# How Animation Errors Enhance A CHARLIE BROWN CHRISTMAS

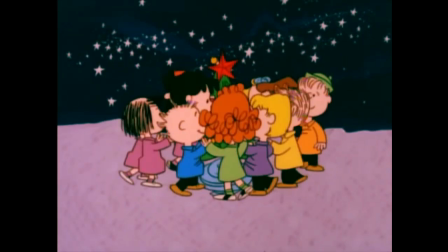4:05 It's impossible for everything to be perfect, so you have to make each circumstance work for you, and accept whatever you have for what it is.
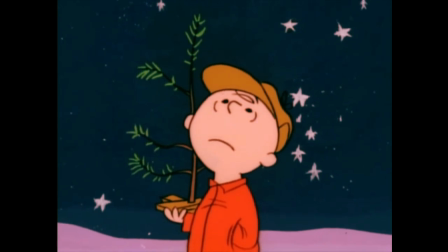4:14 Whether it's a stage play, the most pathetic Christmas tree of all time,
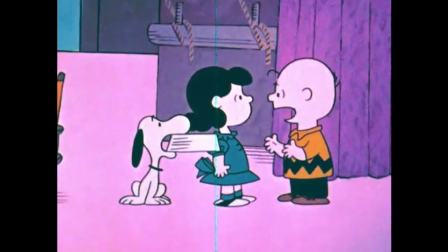4:19 or an animated special filled with errors that you're convinced is going to be a disaster.
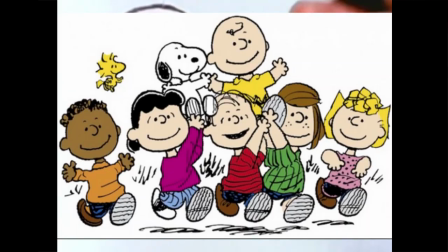4:27 Charles Schultz could have written his comic strip about a popular kid, a delightful menace, or a suburban family,
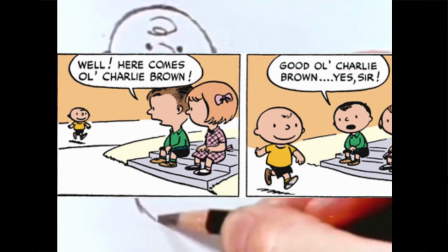4:35 but instead he made it about someone who, from his first-named appearance, is actively disliked by the other kids around him.
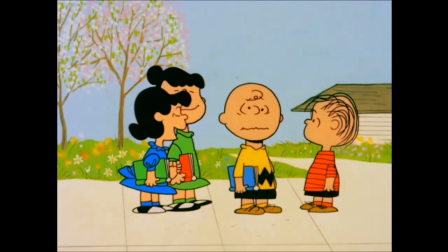4:45 Charlie Brown's whole character is that he's an unpopular, wishy-washy loser who never gets to kick the football,
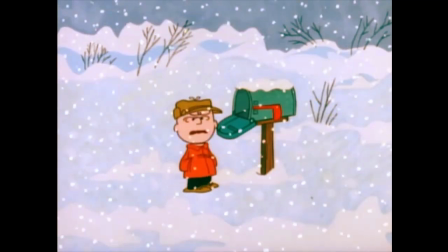4:53 who never wins a baseball game, and never gets any Christmas cards, but that's why we like him.
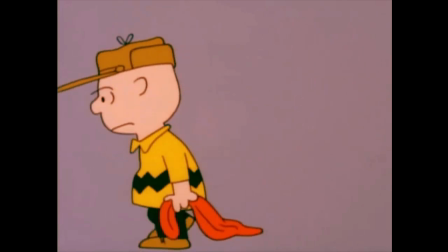5:00 He's relatable because we all know what it's like to lose something, because you don't admire a character for their successes,
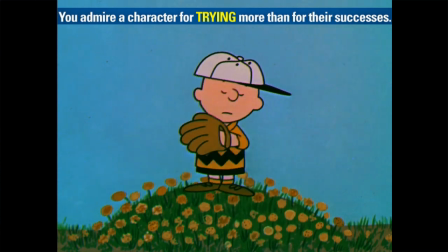5:08 you admire a character for trying again after they fail,
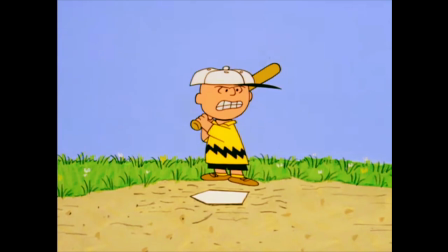5:12 and seeing them lose all the time only makes you want them to win even more.
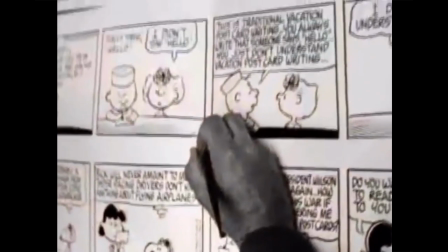5:18 He's the ultimate underdog of comic strips,
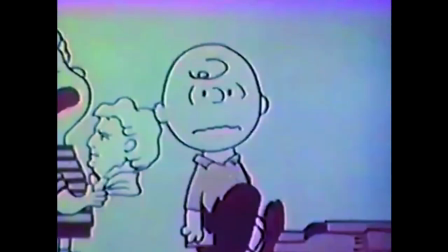5:21 so I can't think of a more thematically fitting way for a Charlie Brown special to be animated,
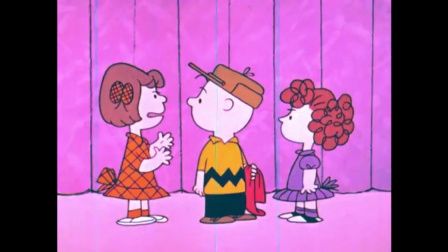5:28 then with rough line work, inconsistent designs, and a final draft that the production team isn't even satisfied with.
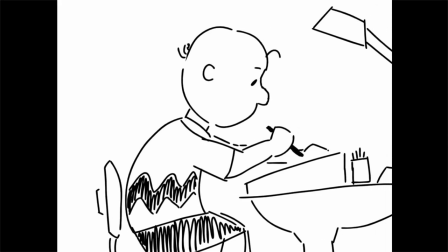5:36 It's exactly the kind of animated film the protagonist would create, and constantly second-guess himself over.
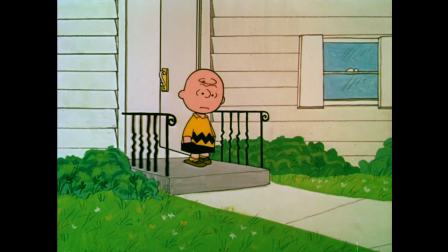5:45 This isn't to say that the other Charlie Brown cartoons are somehow terrible.
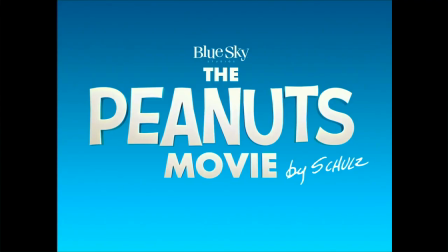5:50 I actually think the polished, smooth animation of the Blue Sky Studios Peanuts movie works just as well for that story,
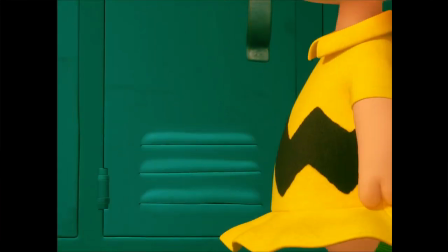5:58 because its theme is about finally giving Charlie Brown his day in the sun.
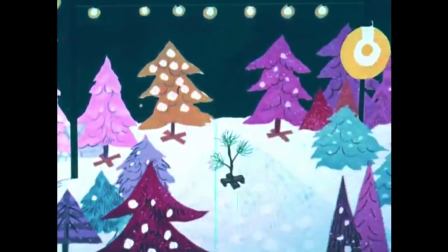6:03 But for a cartoon where the emotional core is the saddest, most pathetic-looking Christmas tree of all time,
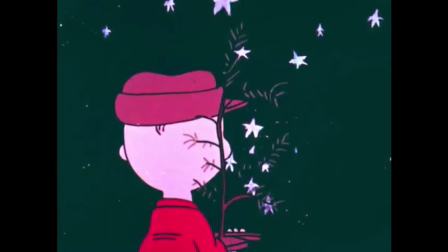6:11 a tree that symbolizes its own production, the humble origins behind Christmas, and Charlie Brown himself as a character,
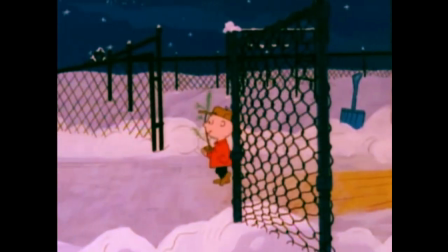6:20 everything ties together to enhance the experience in a way that no one could have ever imagined.
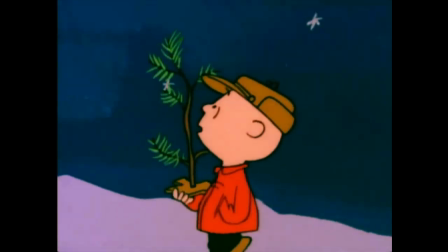6:27 A Charlie Brown Christmas isn't the greatest holiday special of all time because we all woke up one day and decided so,
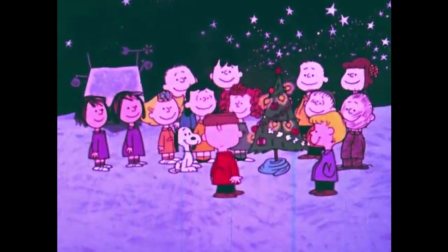6:34 it's the greatest holiday special of all time because it's a cartoon about itself.
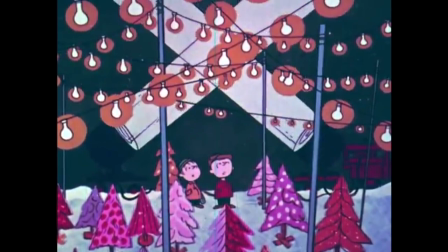6:41 A cartoon about an imperfect character celebrating an imperfect holiday made with imperfect animation.
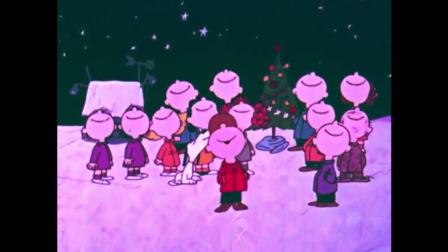6:50 It's within all the flaws and imperfections that we find the true spirit of a Charlie Brown Christmas.